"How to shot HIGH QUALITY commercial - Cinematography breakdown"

Hello, Andrew Brown, cinematographer here, and that's my work.
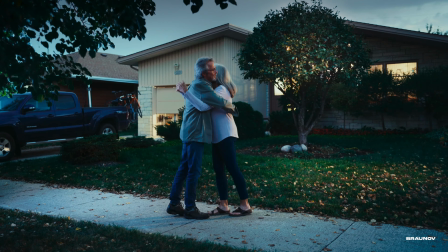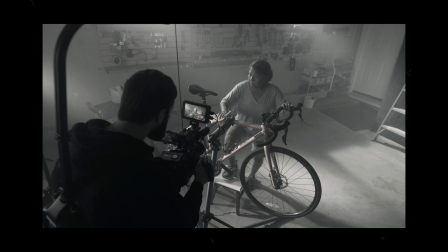Today I'm gonna talking about my recent commercial,
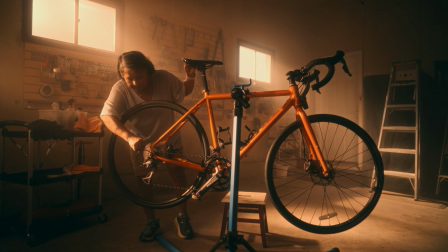and we diving into the cinematography standpoint and then break down all the lightning scenarios here. Bring some cup of tea and let's dive into the juice. In terms of camera, what we have here is Sony FX6 with G-Master lens.
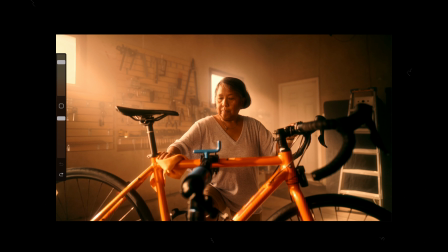What interesting in this composition like that, for example,
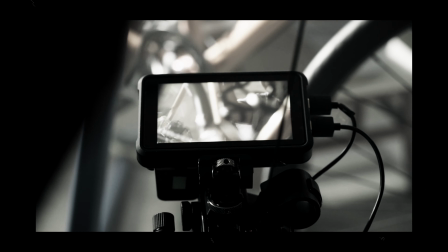when I went to location scouting scenarios, I tried to find the right spot.
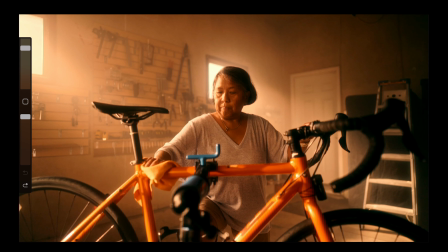The first what I want to have there is the corner, main thing is corner.
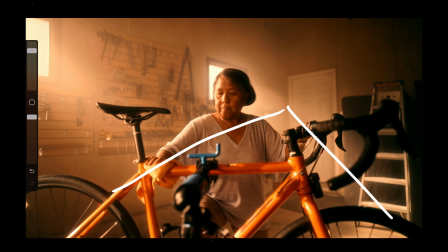The second thing what I try to look for is windows, one or two or something like that, because windows or practical lights can be motivated by our artificials additional light, and that's good thing for create more cinematic images. Here, composition wise is center composition, but also looks like a triangle because this
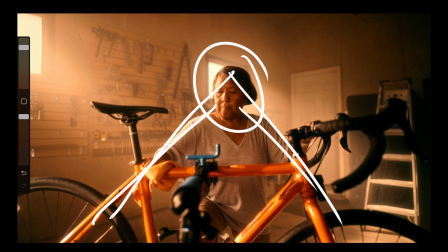lady saying like here we have these lines like that, and
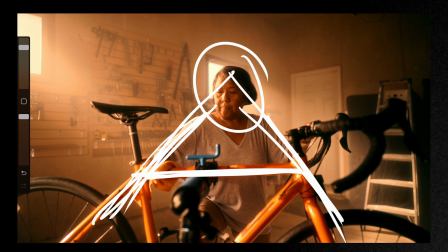we have something like a center point of interest.
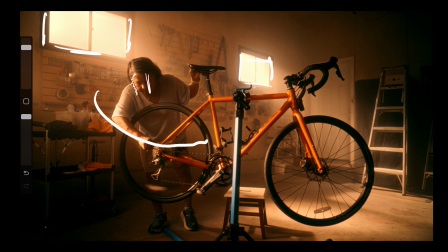First thing first, in the window we have 2K Fresnel tungsten. Also here we have a Vortex 8
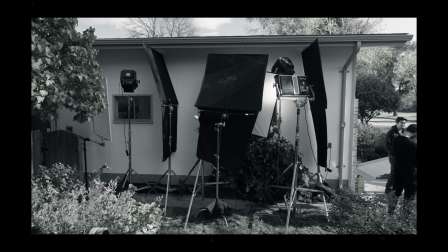with tungsten CCT, and all of this juice blasting through the windows and create this nice God rays,
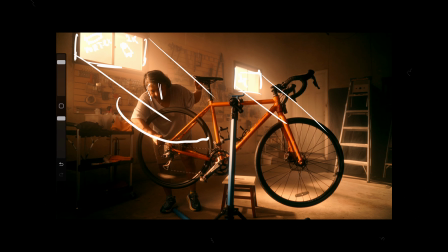Plus, yes, we add some fog there, these interesting shadow patterns, It helps with depth a lot because now we have lines here, all of this point interest here. And if we move to the close-up shot here, I explained to you how I lit this gorgeous thing here,
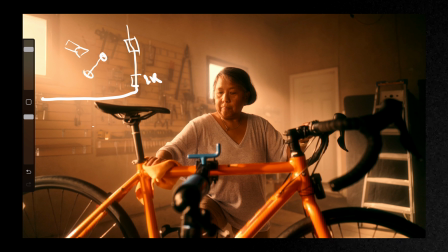It's the same lighting setup as the wide shot. We have like a 2K here plus vortex there, but inside we have some nice like wrap round things, The first thing is like a airy tungsten
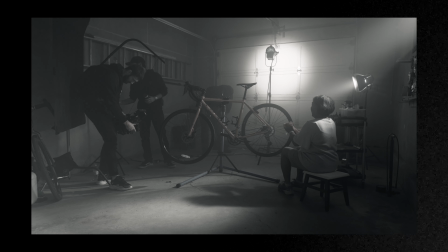650 bouncing from the garage door, This is the one,
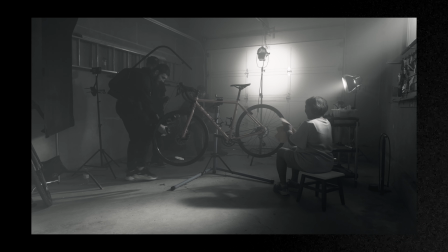and another one, small one, I guess, is tungsten 300 area, I guess, I pointed on the bicycle here.
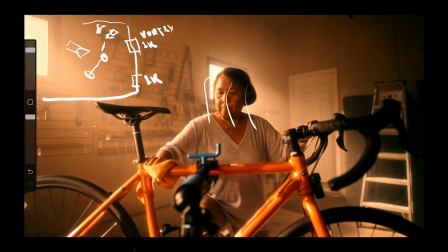And why I did it, I want to have with this small light unit, create some like a spotlight and emphasize all of these details on this bicycle and create more highlights on this one to be able to like enhance this sunset potential here, All of these things works together perfectly when you just create like a smooth transition between the hard light to soft light.
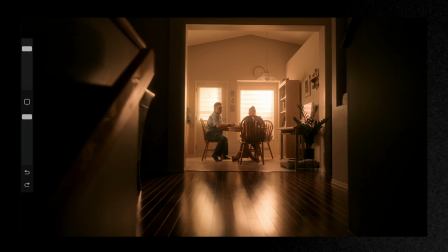It's nice sunrise or sunset dinner scene. That's a wide shot. In terms of cinematography here, easy to use, easy to confuse. I know that, We have foreground here.
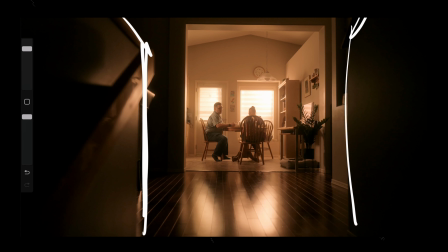Foreground is the main thing that creates your depth in terms of if you don't have a corner or this room has like a specific interior and etc. And also if you just sit in like this, and you need to have something in the depth on the foreground, you put some leaves or something like that area, and I just basically shot from the like a downstairs a bit.
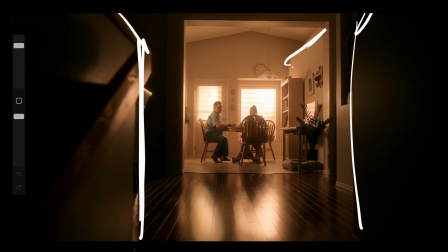And what we have here, another one is like a line, another line here, this thing frame, it's enhanced the feeling that this part of room, really warm, nice feeling.
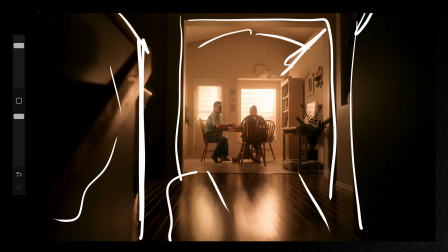Here is like a more reflection and more dark scenario. Also we have like a dark light and light thing,
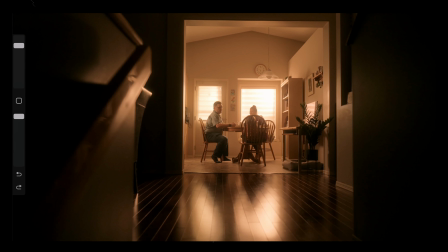because if for example we just lit this scene completely and I just put here some light and etc, fill this room, then we just like have the different mood, because your
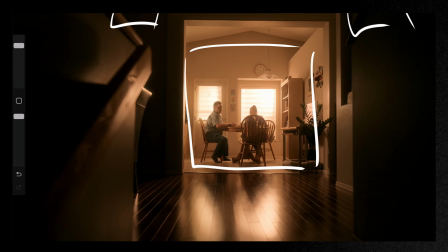eyes immediately go to the center of this composition and stuck there and feel it.
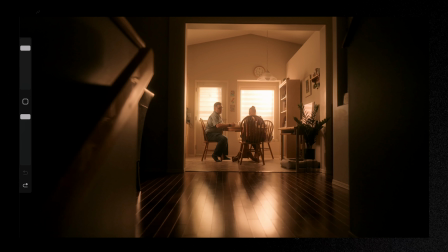Same camera, same lenses. In terms of light is here I have, for example, I just try to draw the top-down scenario. I have a table here, camera from this direction, windows, yeah.
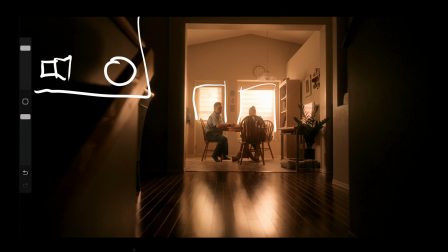It looks a little bit too hot, but still, because of the some circumstances here, yeah, we have some like a patio here,
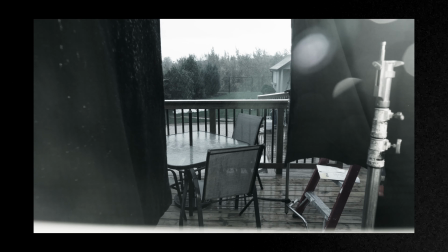and outside we have a rain, like in this shot, rain outside,
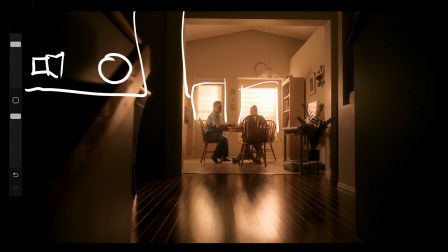and we still have all of this nice interesting reflection and the sunset sunrise feeling. Yeah, that's like how to achieve this thing. It's just a simple stuff. It's just a floppy here, floppy there, main 2K Fresnel
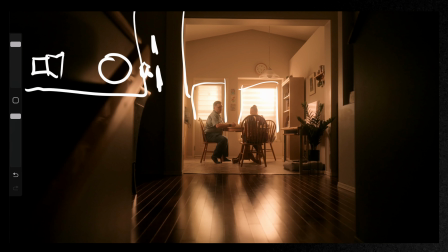source, tungsten source, go through the main window, and another window we have aperture 600, and then there we have another window. I will show you later a little bit. Yeah, we have a Joker 800.
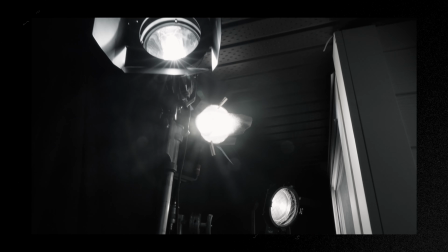Yeah, that's thing. And here we have vertex 8.
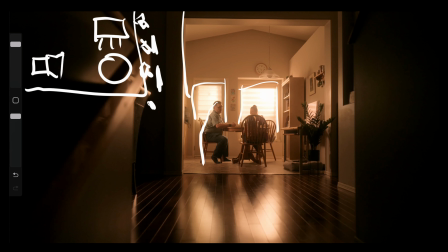Create this nice feel from this side. Yeah, and that's pretty much like a lighting scenario. Here is like just 4 sources, yeah, and create these nice looking images.
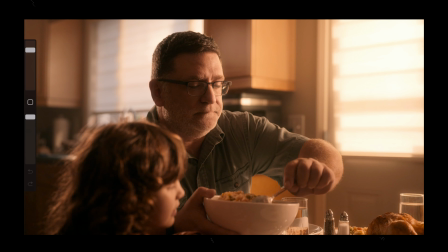Close-up shot, more nice, more interesting, more depth here, and how I did this. First and first, motivation light, yeah. As a previous scenario in this bicycle scene, main window is motivation for this key light.
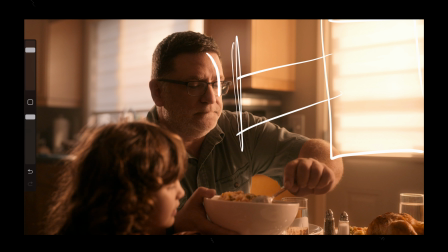And his face has a nice roll off here, like a highlights, mid, dark, and a little bit here just to separate him.
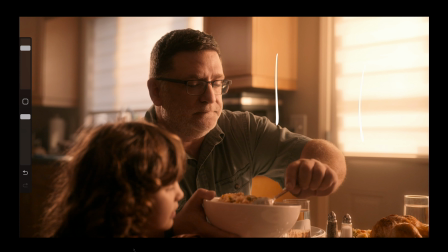Also we have this thing, light, dark, light, dark, light, dark. His face looks a little bit more soft than the previous one with sunset, like a bicycle scenario. That's 2 things here. Is the first one is a mood of the scene and intensity of the scene. Yeah, if we want to create more like a cozy, nice, smooth family environment, sunshine, sunset, like a easy thing,
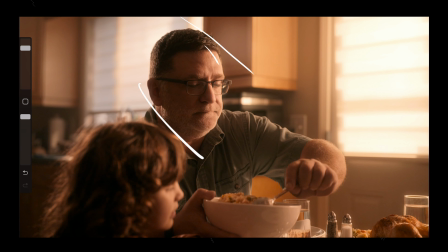yeah, then we create here smooth kick, yeah, because in previous scenario we had this more hard light, yeah, then go more soft and then go dark.
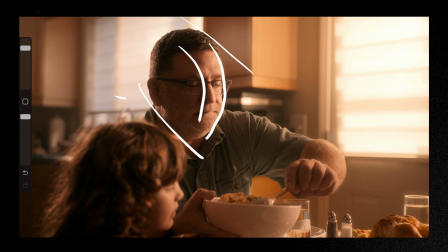But here we have the nice smooth transition between the light and dark, and also we don't have any super harsh highlights, yeah, because of this atmosphere. And yes, I have here 4x4 frame.
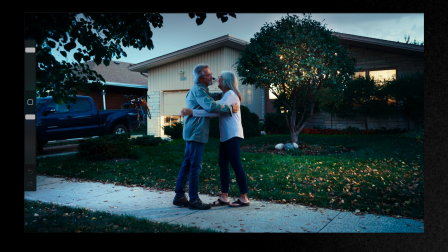Okay, let's talking about moonlight scenario, or how we can create something like day to night effect, but not really. Just waiting for the sun goes through the clouds and stay there, and we just shooting with artificial light here.